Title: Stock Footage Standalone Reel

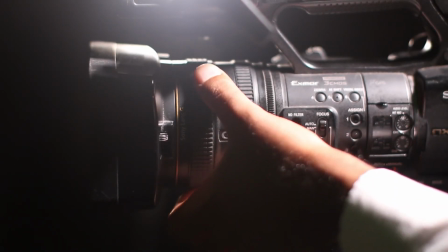Video is everywhere, and making videos is easier than it's ever been thanks to digital image technology,
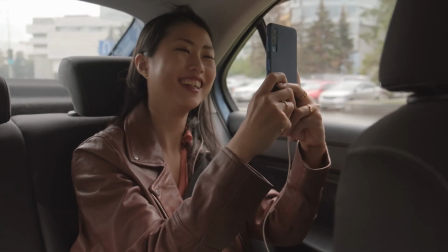smartphones, expanded computer memory, and nearly limitless storage options.
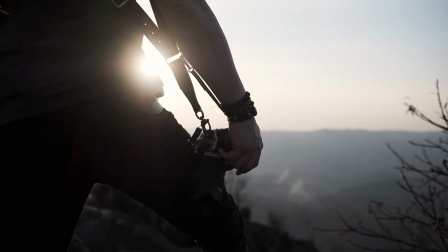Free stock footage that can be used across video projects is also rapidly expanding,
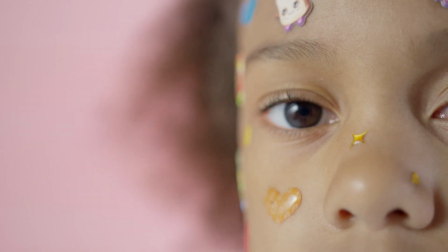and at the center of it all is visual perception, our organization, identification, and interpretation of visual information.
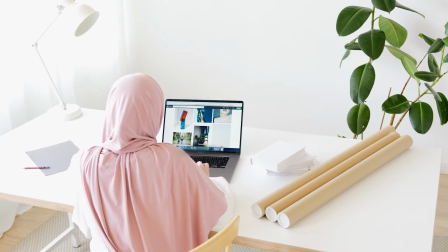Graphic designers, photographers, and videographers regularly use the cues, colors,
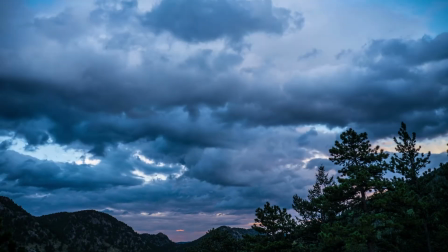and organizational principles of visual perception to evoke different experiences or to make their work more appealing.
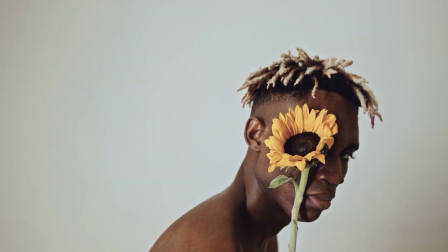Here are some stock footage examples that use a few of these perceptual tools.
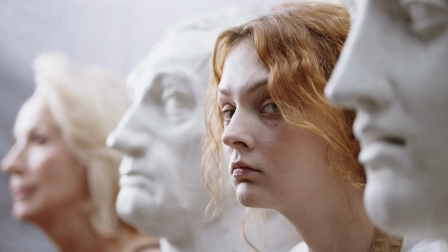Faces are particularly salient stimuli in human perception. In fact, infants as young as newborns prefer faces and face-like stimuli.
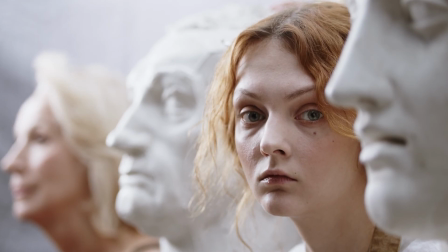Even in complex scenes, full faces rather than partial faces or profiles are attended to more.
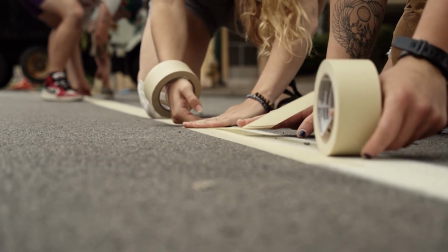Given this preference for faces, footage that excludes faces can be a compelling way to direct attention to the most important action of a scene.
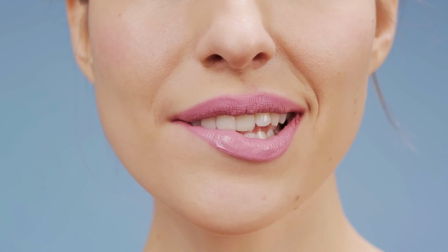Or, if you want attention to be directed to a specific part of a face, it might be helpful to use this type of shot.
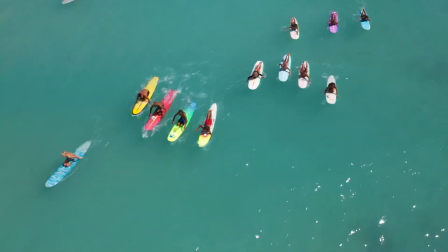Cues related to color can also influence perception. Our eyes are more sensitive to some colors, and these colors attract greater attention.
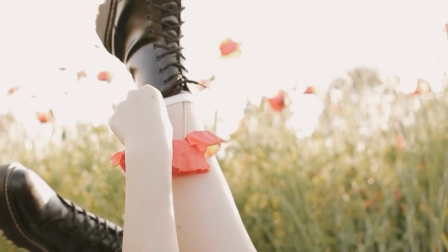Red, in particular, is often used to grab attention. Saturation of colors also increases attention, so bright red attracts more attention than a dark red.
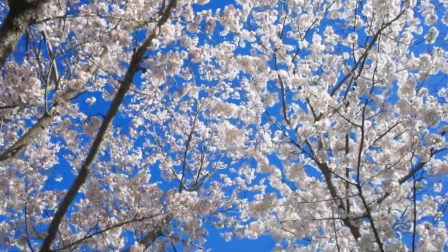White can also be attractive, though bright colors will often draw more attention, and so white mixed with a bright color can be particularly striking.
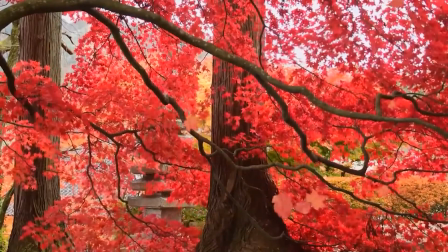We are also attracted by large areas of a single color, especially the brighter colors like red,
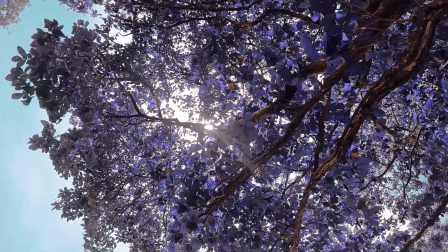orange, or yellow, and to a slightly lesser degree to purple, green, or blue. Using color theory, we can also create compelling footage.
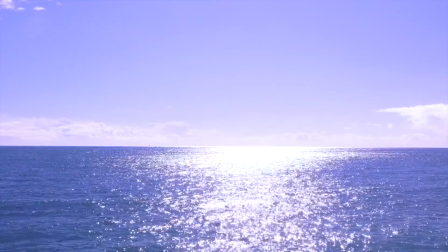A monochrome shot, for example, captures only one color or hue, usually with varied saturation and values.
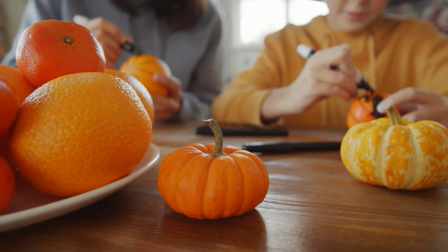Footage presenting an analogous color scheme uses colors that are next to each other on the color wheel, like reds and oranges, or cooler colors like blues and greens.
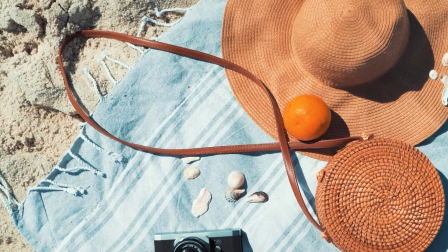Complementary colors are opposite each other on the wheel, for example, blue and orange. Analogous color images can also be striking.
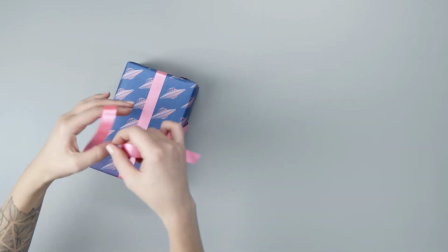Neutral colors like black, white, and gray can help you balance the scene, so when you do use color, it really stands out.
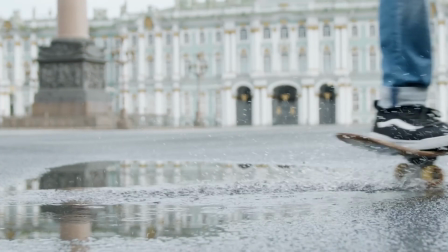Monocular depth cues are also used to create effective and compelling footage.
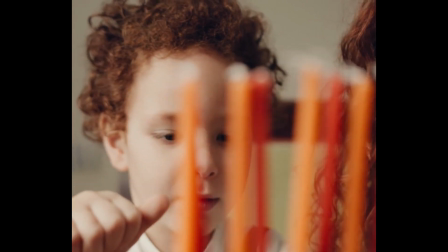Here's an example of occlusion, showing a boy who's obviously behind the menorah because the candles are blocking our view of him.
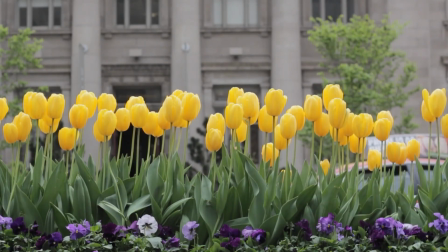And here, the flowers occlude or block our view of the cars and the building behind them, but are also occluded by the pedestrians passing in front.
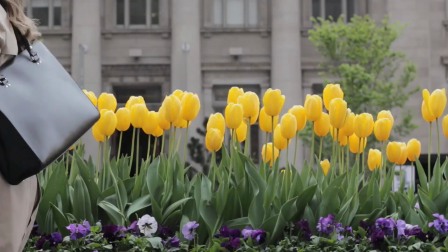These depth cues allow us to perceive what is closer and what is further away, despite only having a two-dimensional image.
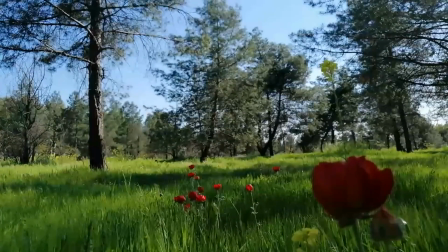Also, we can determine which flowers are closest to us and which are further away based on their relative size.
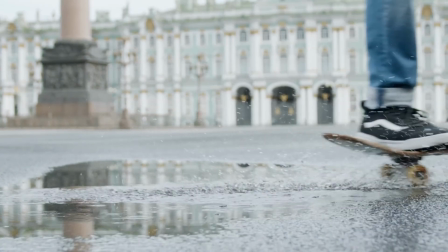Relative height gives us the impression that objects that appear higher in the scene are further away than the objects that appear lower.
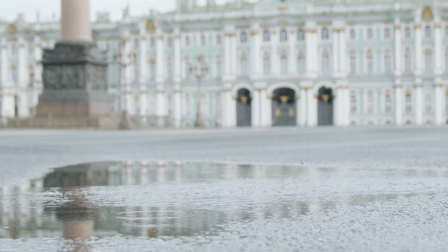Notice that the puddle and the skateboarder are lower on the screen and appear much closer than the building, which is higher.
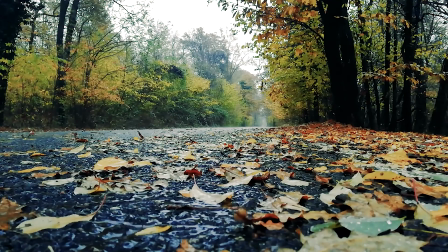You can see a texture gradient cue in this footage. The further away the leaves are on the ground, the smaller the visual angles appear. This compared to the leaves that are closer to the camera, which is made up of larger shapes. These shapes get progressively smaller, showing the distance captured by the video footage.
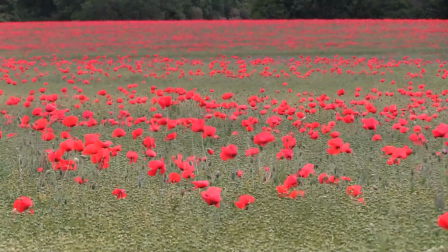Here you can see the texture gradient within a field of poppies.
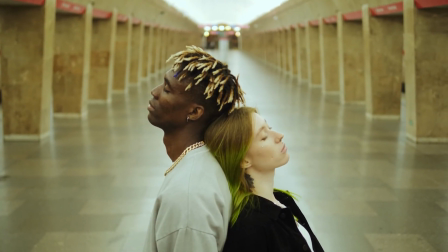Linear perspective makes parallel lines seem to converge as they move into the distance.
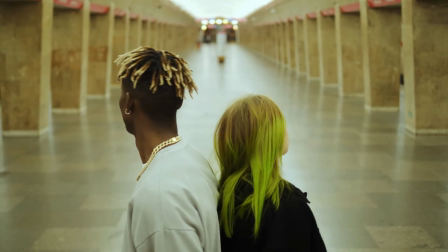We perceive this not as a hallway narrowing, but as the end of the hallway that is visible being further off in the distance.
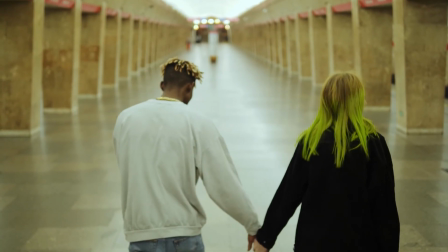Here are a few more examples.
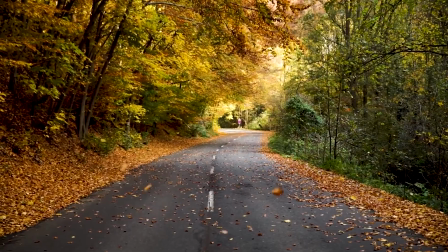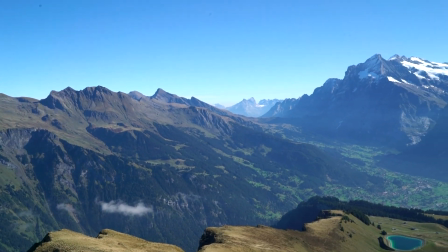Aerial perspective is the effect the atmosphere has on the appearance of objects when they're viewed from a distance.
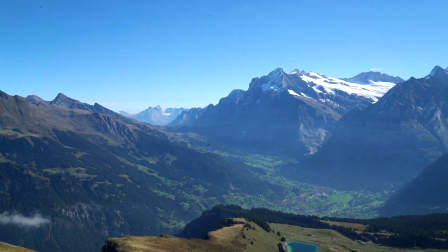Typically, they become hazier and bluer.
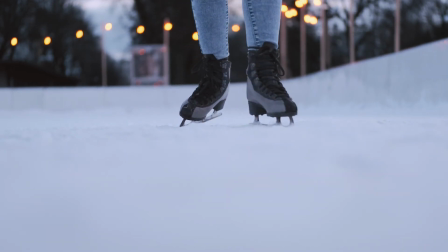Because photographers and videographers can sometimes control the sharpness of objects relative to their background, various blurring effects are often used to create more compelling images.
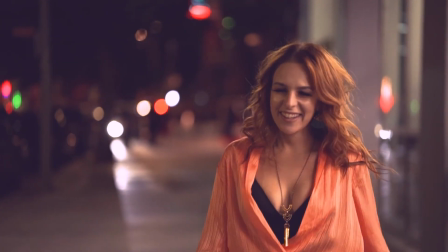A really nice example of this is the effect called bokeh, an aesthetic that produces out-of-focus parts of the image, making the object of interest more prominent.
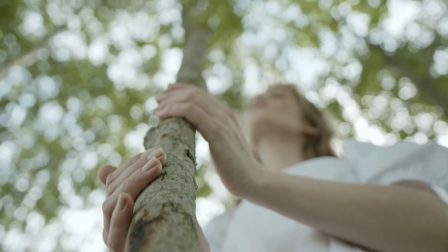At the same time, it allows the background to recede.
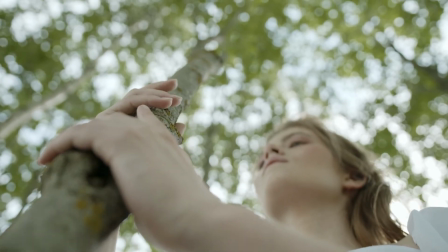Rather than needing to control the lens aperture on your camera, bokeh can also be achieved with special smartphone filters.
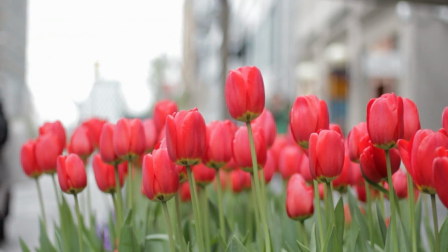Beyond depth cues, perceptual constancy is also used by those viewing video footage.
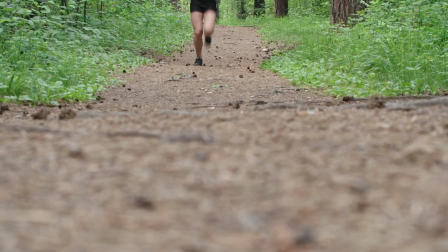For example, size constancy allows us to perceive an object as having a constant size even though our sensation of the object changes.
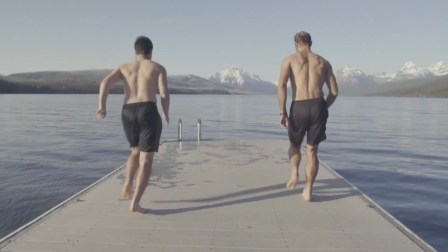In this scene, the two men look smaller and smaller as they run toward the end of the dock. This
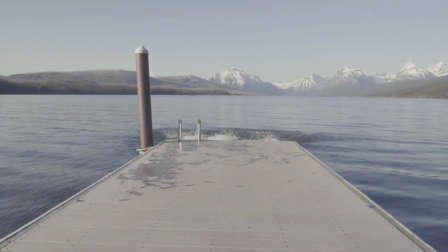change in size tells us that they're moving further away and not that their actual size is changing.
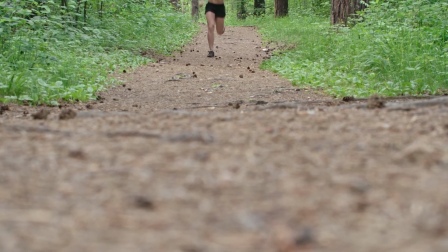Here, the runner is getting closer, not growing larger.
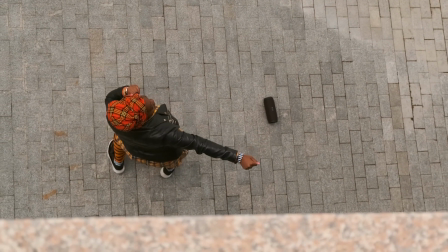Similarly, shape constancy allows us to perceive an object as having a constant shape, even though the information we're taking in through our eyes is changing.
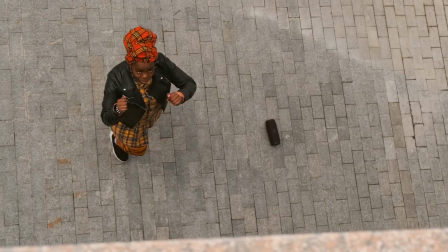Here, we see the woman from different angles, but perceive her shape as constant.
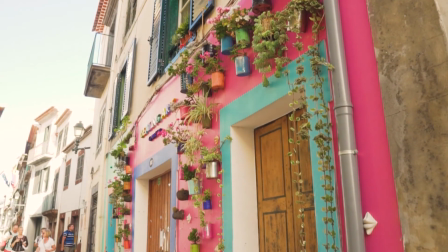The Gestalt principles of perceptual organization are also used extensively in both still and moving images.
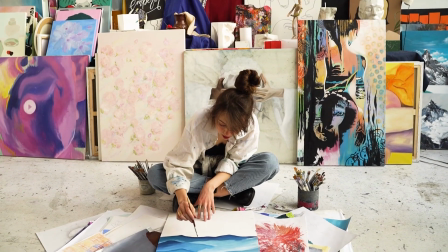According to the law of similarity, we tend to group figures that resemble each other.
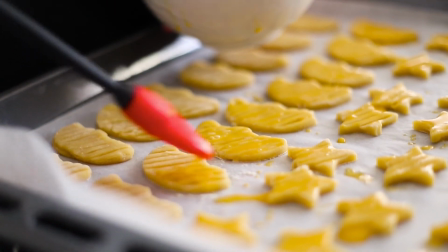Here, we tend to group these cookies into moon rows and star rows rather than just a sheet of cookies.
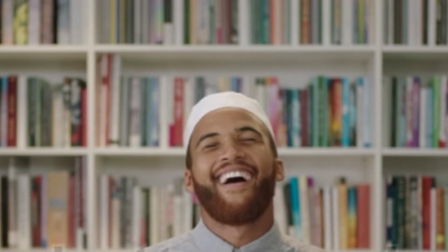Using the principle of similarity in our video footage can help us organize a scene while also making it more visually interesting. Because there are so many similar looking books in this image, the composition of the footage is both easy and interesting to look at.
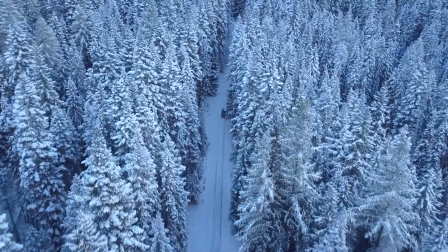Similarity is all about patterns, so looking for resemblance in shape, size, motion, and color can help create harmonious footage.
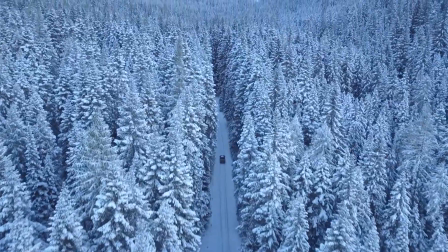In this footage, the similar color and pattern of the trees make a beautiful image.
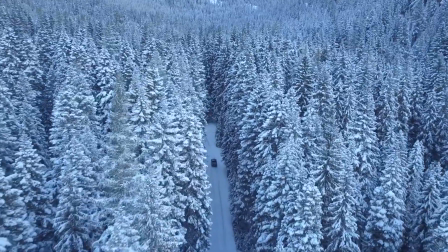But tweaking similarity just a bit can make for even more interesting images that attract greater attention.
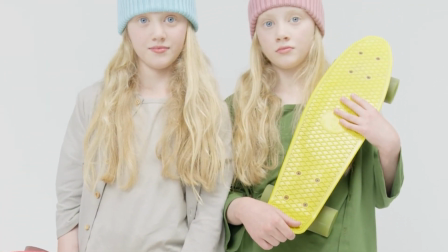Here, the identical twin girls are wearing and holding the same hats and skateboards, but in different colors.
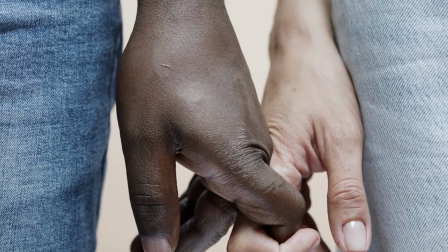In this footage, the couple is wearing the same clothes but have a different skin tone.
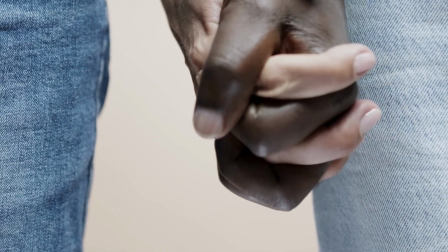Here again, similarity in the context of small differences makes for a more beautiful and compelling image.
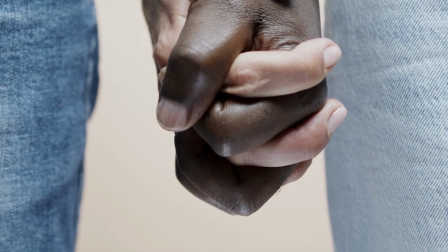Keeping all the features the same except one is a great way to attract attention to your footage.
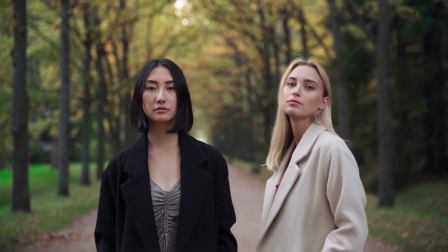The law of proximity is all about distance. The closer your subjects are to one another, the easier it will be to think of them as one whole object.
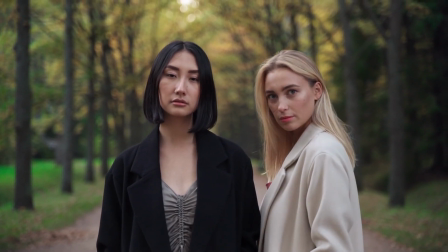You can place two subjects together to create a sense of warmth. To create the opposite feeling, you can create distance between your subjects.
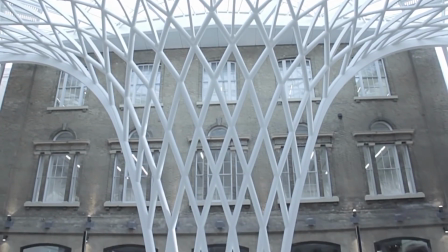The Gestalt theory's law of continuity is ideal for landscape and architecture images that you want to add depth to.
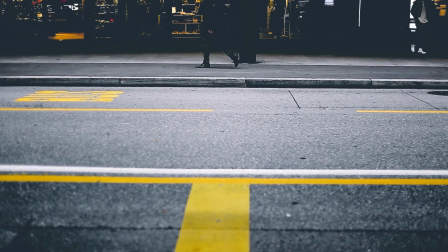Continuity focuses exclusively on lines, especially parallel ones.
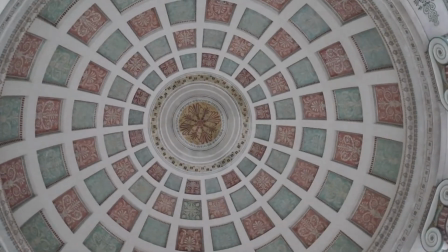If the lines reach the end of your frame, the mind will assume that they continue on beyond it.
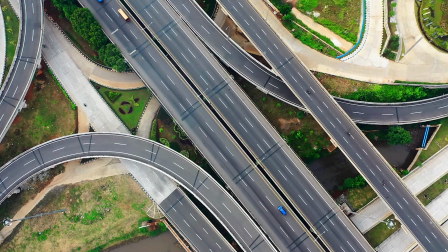In this way, you can use lines to create a sense of harmony and continuity.
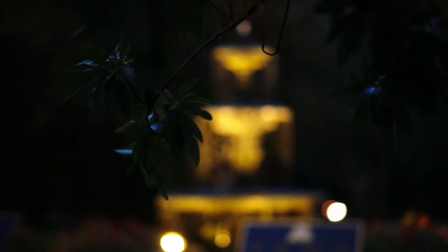The law of closure allows us to perceive a complete image in the absence of complete information. Here, we perceive a fountain despite the blurred visual.
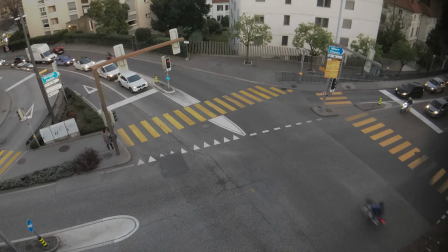And in the context of stop-motion images, we can perceive the traffic pattern despite seeing only a subset of the frames.
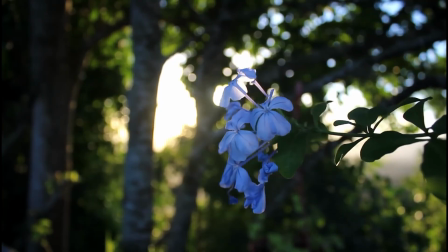There's also so much that can be done to change the perceptual experience of your images when you play with light and shadow or with figure and ground, so give it a try and see what additional strategies you can uncover. Good luck!